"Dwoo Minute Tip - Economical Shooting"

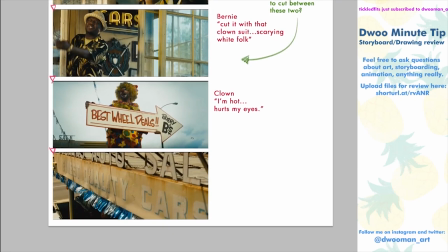And then we get to the establishing shot of the car dealership at this point.
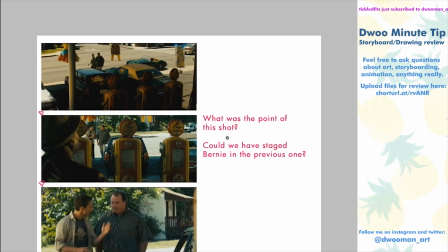After 10 seconds, after our eyes have been like blitzed, pans down, it cranes down to this, they're walking forward.
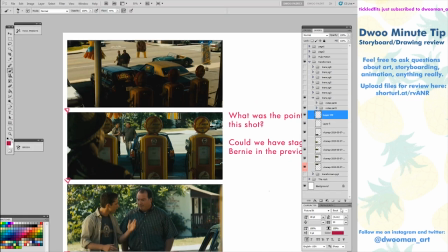And then we cut to this weird creeper shot of Bernie Mac over here. And I don't understand what his purpose is in being right here.
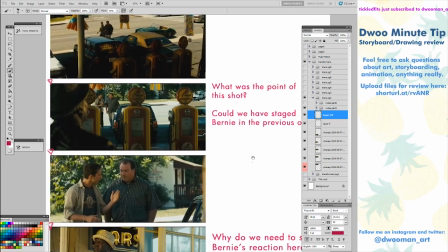I don't understand the purpose between these 2 shots. And then we cut to a 2-shot of them, which is fine.
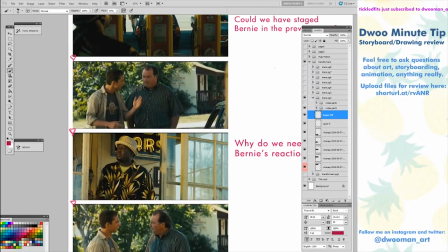I think we need to establish that. And then we cut to Bernie Mac's reaction in the middle of their dialogue, and I'm so confused.
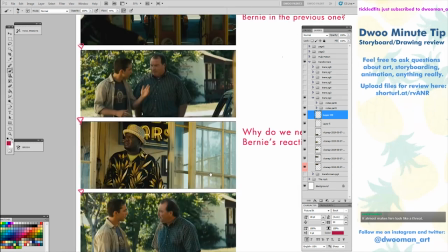I'm like, why does he keep popping up in these weird scenes? I don't think it's necessary for him to be there at that time. Like, he's kind of like just creeping on them, and it sets the wrong mood or wrong tone for the scene.
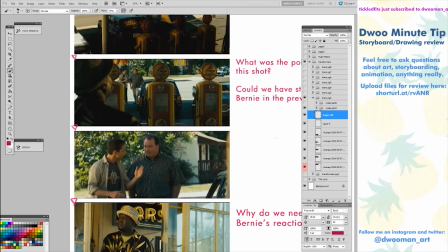Like, it should be comedic. Aesthetic Derelict says, it almost makes him look like a threat. Yeah, it does.
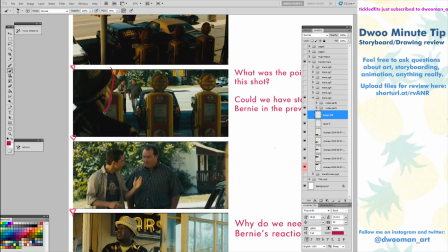Like, having this like foreboding shape over here is very creepy.
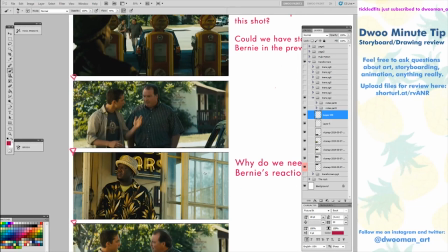Again, this shot is only on camera for like less than 1 second, and it's in between Sam Witwicky's joke, which is even weirder.
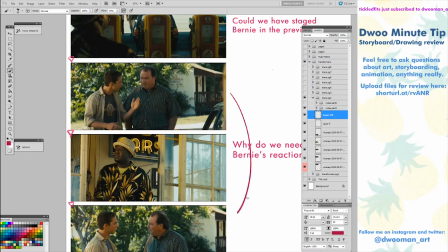They like put it in between a joke. When you cut things between a joke, it kind of breaks up the joke. It breaks up the flow of things. And if you're cutting away to something, it should be for a good reason.
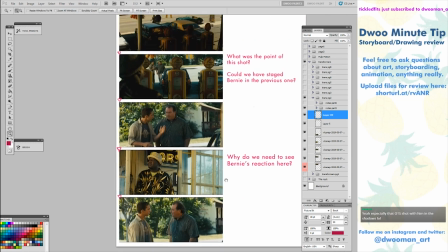In this scene, I don't know why they did that. I have no idea. And it confuses me. And that's why I'm talking about like shot economy.
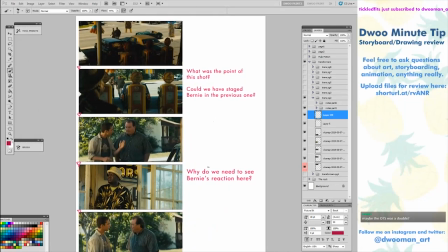If the shot isn't necessary, just take it out. If it doesn't add to the story, take it out.
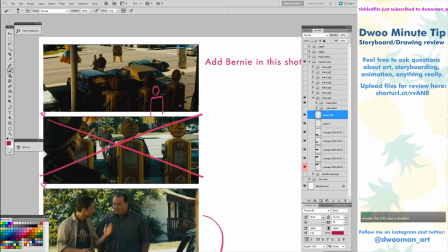This is what I did. Like I tried to simplify it. So we pan down and just add Bernie Mac in this scene right here.
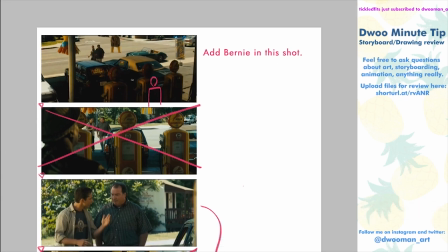If we need to see him at the start of the scene, just have him in the shot and not be a creeper like over here.
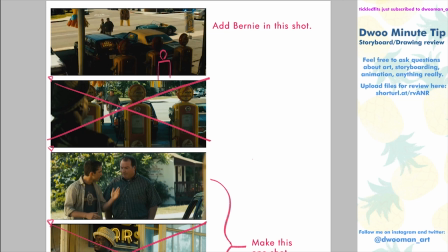Take out creeper shot here. This is fine.
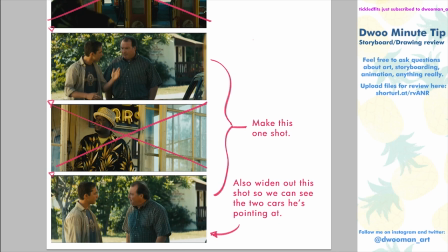And then just take out the creeper Bernie Mac shot in the middle and just have him finish up his joke here.
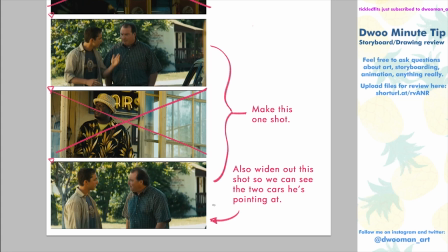Also, we should probably widen out for the shot where he's like, you know that car? This is 40-year-old version. And then this is 50-year-old version. We don't even see the cars that he's pointing at. So the joke kind of lost on the audience because we don't get to see the shitty car and then the shittier car.
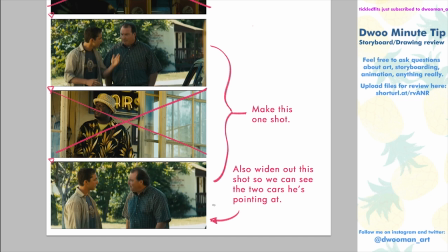To really sell gags and to really hit home stuff, it's always best to do it with both verbal and physical. So if they're going to make a verbal joke at the car, we should also be able to see it physically. Why not do both?
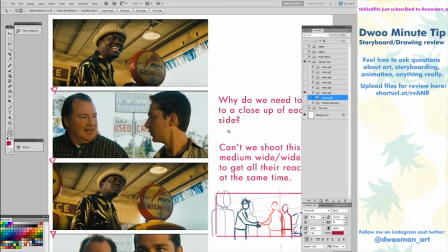It just hits home harder. That's how I would have simplified that scene. Okay, then we get to that weird shot at the start again.
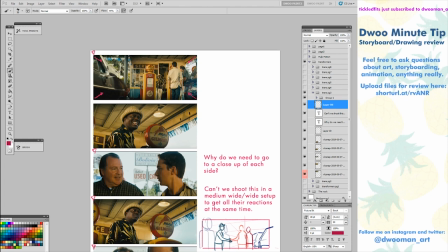Like, why do we have this weird shot of this? We never saw the Witwickies walking into the shot, or we never saw it from this angle per se. Like, this is such an abstract shot again that I don't understand why we use it. The camera pushes in onto Bernie Mac and it ends on a close-up of him here.
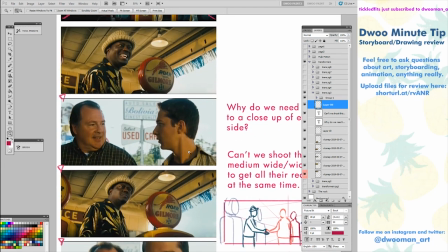And then we cut to their two shot on a close-up, and we cut back to a close-up and then back to a close-up,
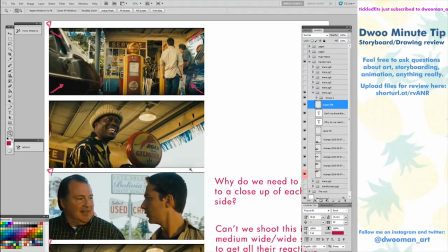and we never get a shot of all three of them in the same scene, which is also weird. This is the first time they're meeting and we don't have a wide shot where we see all the reaction. We have this back shot here, but we never see their reaction in the same shot as Bernie Mac,
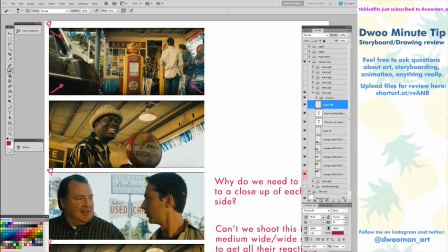and that feels very unusual and uncomfortable, especially if you're supposed to be creating like a rapport with the other person. You want to have them interacting in the same scene. You want to see them act off of each other. It feels weird when you separate them, because if you cut between two shots of like close-ups,
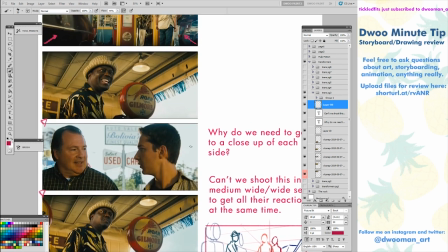it creates a separation, especially if you don't have that earlier shot that connects them to each other.
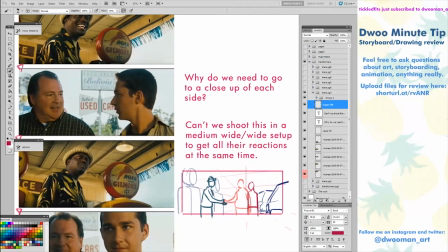Like I said, why do we need to go to a close-up of each side? Can't we shoot this in a medium wide setup to get all the reactions at the same time?
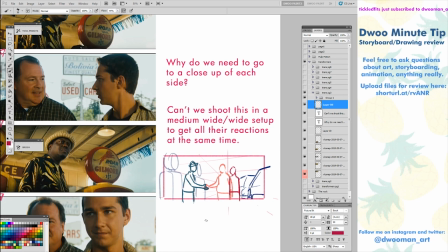If we had this shot at some point in the conversation, preferably at the near the start of the conversation, it would have worked perfectly. Okay, maybe cutting back and forth to the close-ups feels weird, but at least we would feel a little bit more at ease seeing this handshake, seeing them like side by side.
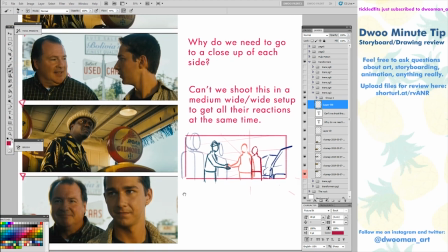You know, it's not even that hard. Like, they probably have that shot somewhere, but they don't use it.
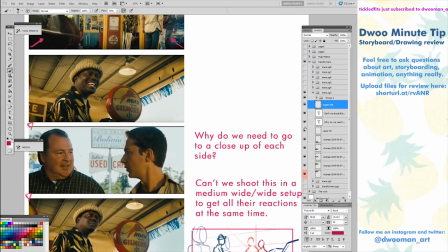Again, like all these extra shots and extra choices that I just don't understand.
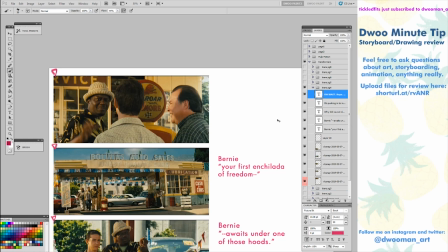And then we get this OTS shot of Sam and him putting his hand on him, and then they start walking away, right?
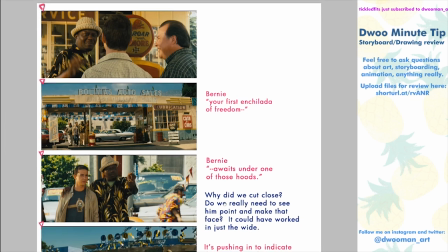And Bernie says, "This is your first enchilada of freedom." And then we cut close and he like awaits under one of those hoods.
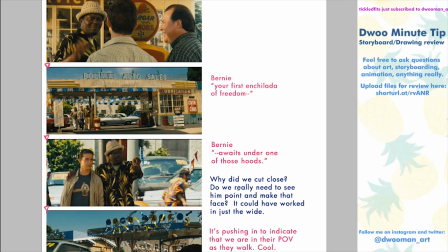I'm like, why do we cut close again?
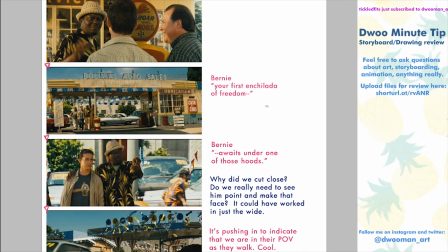What he's saying in this shot could have easily been said here, especially since all this acting and stuff doesn't really tell us much. Like, it doesn't add to what he's saying. It doesn't add to the scene.
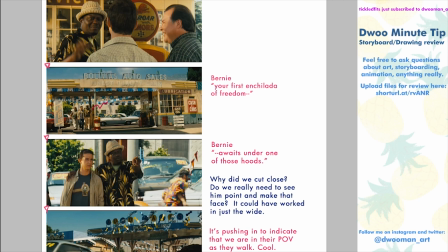I think if they had just kept it in this wide shot, it would have been more effective. Like, him promising all these things and look around, you have like this shitty looking car dealership. I think that would have been more appropriate. It would have been like this weird dichotomy where he's like, you can have all your freedom.
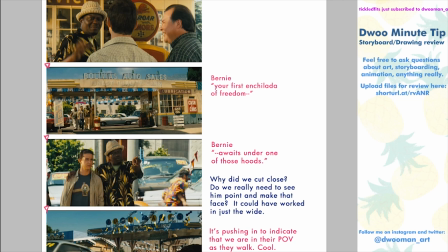And then maybe Sam looks around and he's like, oh, is this what freedom looks like? Is this what I want? Is this like the dream? Like a rusted car?
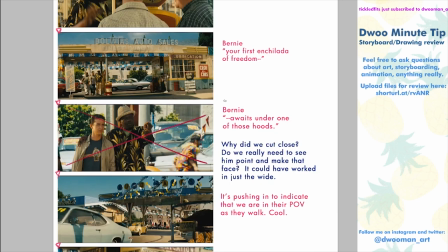We could have easily taken out this shot and just done all of the dialogue there of them walking. It would have made the pacing better because we have all these close-up shots from before of them talking.
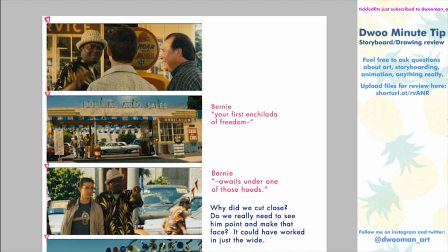And then we have a wide, long shot, which kind of helps reset our palate, like our visual palate. It's like eating a lot of sugar to kind of get over that feeling of like nauseousness. You eat something savory or salty to reset your tongue palate.
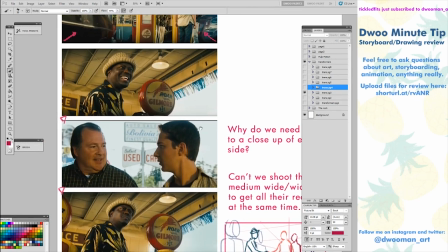And the same way that happens, we can do that visually. If we have a bunch of close-ups, like close-up, close-up, close-up, close-up, close-up, close-up, close-up,
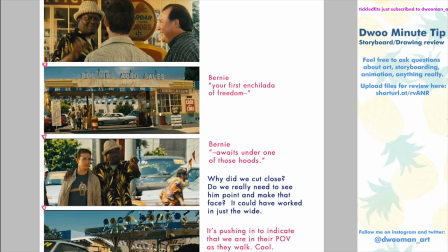and then we go to a wide shot that lasts on screen for a long time, it helps to let us reset.
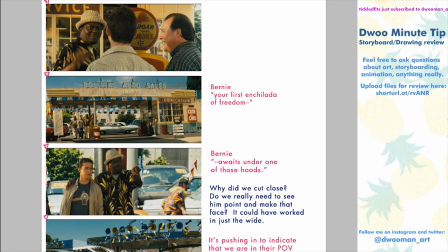We get our bearings again. We feel comfortable. We're like, okay, we take a breath. Whew, we're refreshed. This is all what I'm talking about in terms of shot economy, like learning how to cut between things, learning when to cut, learning what to shoot so that you don't have all these extra shots.
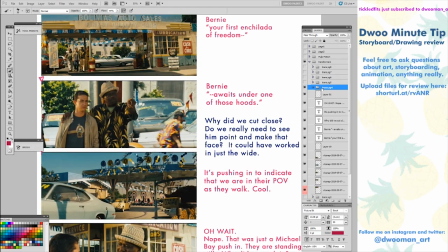And then, sorry, this first sequence we're watching really is like all over the place.
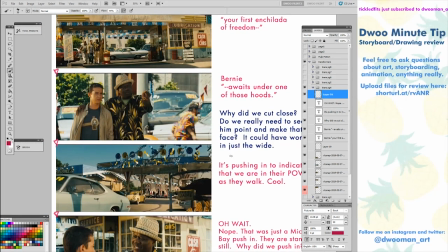So if it feels a little bit disjointed in how I'm talking about this, it's because that's the scene.
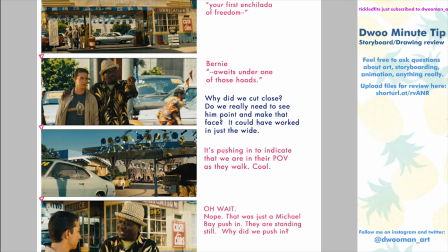Then we cut to the camera pushing in here. It pushes into this scene, and eventually Bumblebee drives up into this spot.
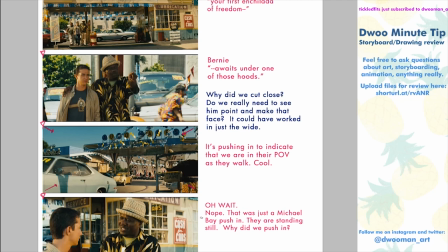The camera, with it pushing in, kind of indicates that we are walking with Sam and Bernie Mac, right? Like, oh, we're going to go over to this car, we're going somewhere, cool, that's what the shot is.
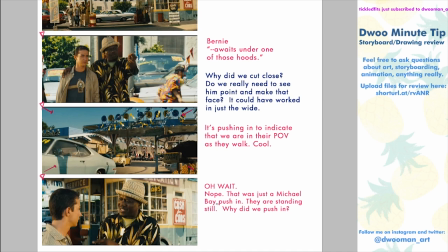That was just us pushing in for no reason at all. Nope, We cut back and Sam and Bernie Mac have stopped walking.
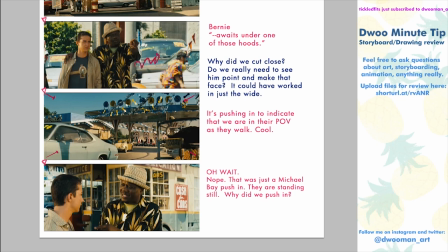And I'm just like, what? We have them walking in this scene. We have a push in that kind of indicates that they're walking. But then we cut back and they're stationary. They created this rhythm and then just broke it for no reason. And Bernie Mac doesn't even say anything interesting. He says, son, I'm a lot of things.
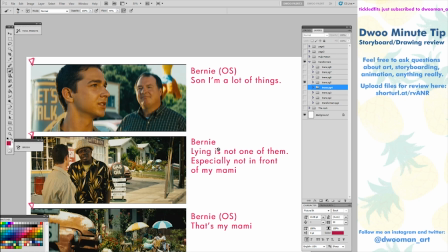Lying is not one of them. And you're like, what? What? It just all of it kind of like is disjointed. Like his words don't match what he's doing. The action doesn't match the cuts. And it kind of feels that way when you're watching it. You're kind of on this weird roller coaster ride where you're not sure if you're going up the hill or
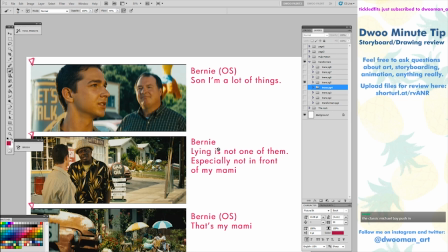down the hill or like around the corner. Like it just comes at you from all angles.
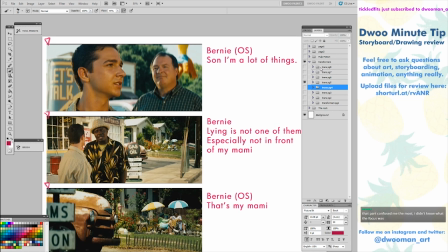And this is where it gets really kind of like crazy. Bernie says, I'm a lot of things.
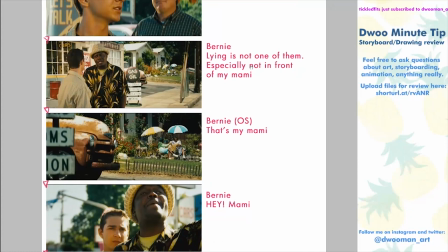Lying is not one of them, especially not in front of my mammy. Then we cut close on the mammy, and it's like, that's my mammy.
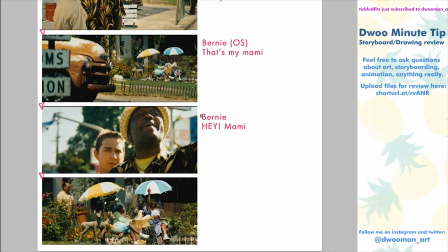Then we cut back to Bernie and goes, hey, mammy. And then we cut closer on her again, and she gives him the finger.
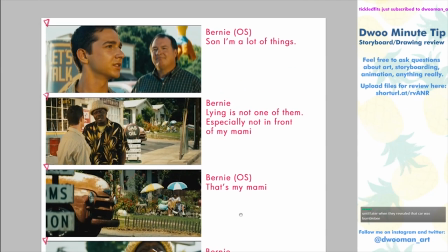Why did we need so many cuts to show this joke? Right, like it breaks up so much of the joke.
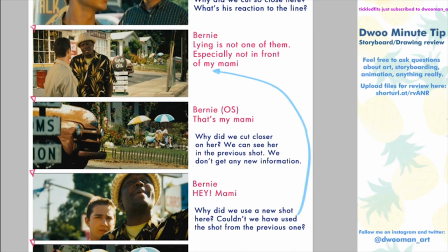Also, why do we cut close on mammy here? We can see her in this shot. We can barely tell that's her face here anyways. It doesn't matter. We don't get any new information from between these two shots, right?
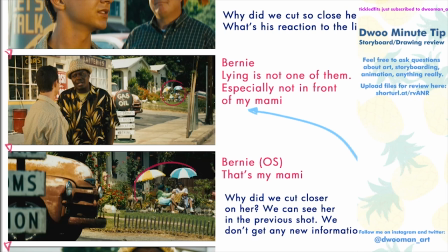There's no new information from this shot here to this shot. We don't know which one's mammy still.
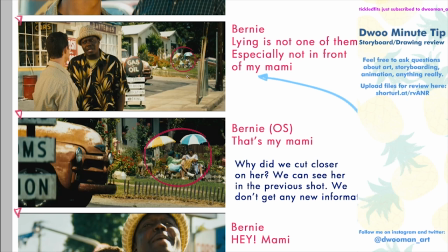We saw them in the previous shot. What is this one giving us? I don't know.
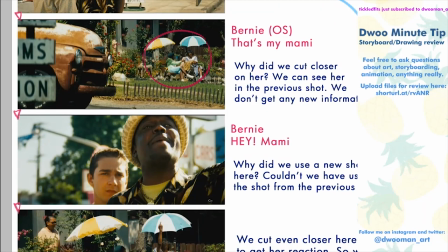Why do we cut closer? Then we cut to this shot and he yells off screen. And then we cut closer to when the joke is.
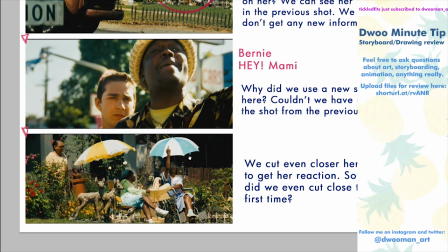But we kind of already spoiled the joke because we cut closer here, right?
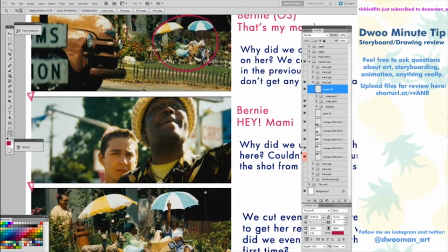So this is also how being more economical with your shots can kind of help sell things.
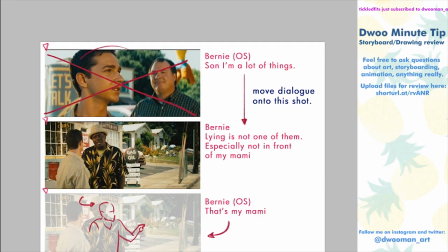Here's how I would have done it. Take out the reaction shot of Sam. Just, it doesn't matter.
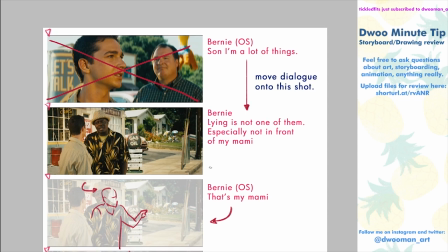Just go to this shot, this weird stage shot, and have him say, son, I'm a lot of things.